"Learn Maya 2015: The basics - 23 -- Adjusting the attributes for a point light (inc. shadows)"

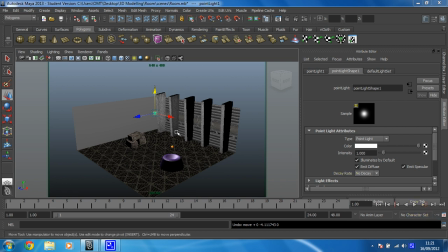(0:00)
The next job in this scene is to sort this light out. If we rendered at the moment, it would look absolutely rubbish because the light's too strong and we want a moody effect. So make sure you've got the light selected. Make sure you've got your attribute editor open. If you haven't, it's Control and A to get it open.
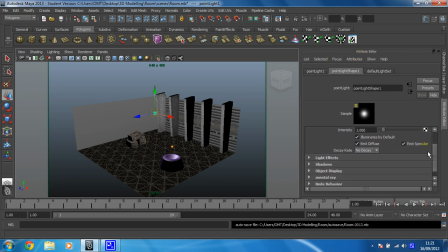(0:17)
And what we're going to do first is we're going to scroll down and we're going to expand the shadow section because shadows look ace. We'll always have shadows on, we love those. And we're just going to put a tick in the box for use depth map shadows.
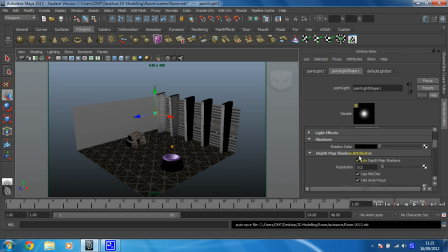(0:30)
Next time we render, we're going to see some sexy ass shadows. So let's put the camera back in the room.
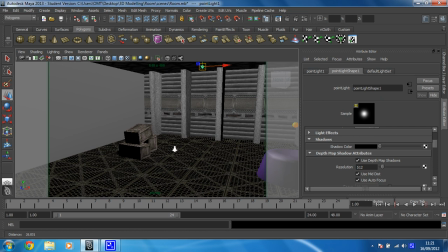(0:40)
I'm going to go somewhere to this side of the boxes so we can hopefully see the effect that the shadow is going to have on this scene. So hopefully there, that's going to allow me to see some shadows over here. So let's give that a render.
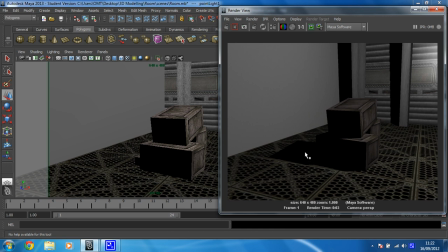(0:57)
Oh, look at that, shadows. Shadow over here. I love shadows. So now we're starting to get that photorealistic feel to the scene.
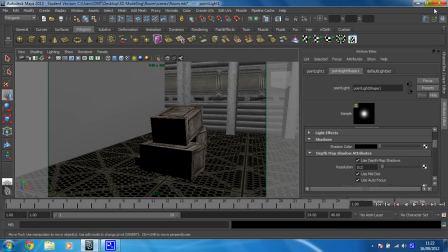(1:06)
Aces. Right, next. Let's change the intensity of the light. It's too strong. Everything looks too bright. Bright looks cheesy. I want moody. So where it says intensity, let's knock that down to 0.3. You could have 0.4 if you've got a rubbish monitor and it looks a bit too dark, but 0.3 is cool.
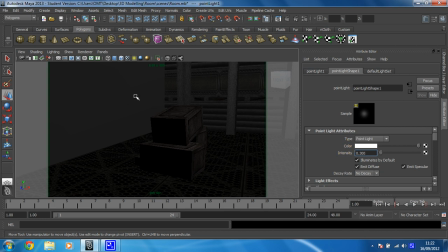(1:24)
So there we go. That's now a moody light. Let's render that again. See how that looks.
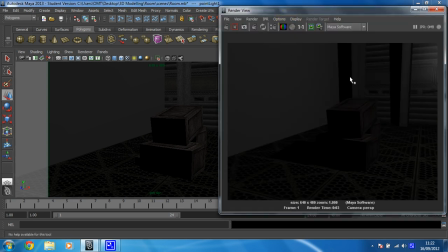(1:31)
Oh, that looks nice. It looks a bit dingy and scary. When we start adding the other lights in as well, they'll show up better because this is a darker light, because we're going to add some other lighting effects in the upcoming videos. So I'll see you in the next video.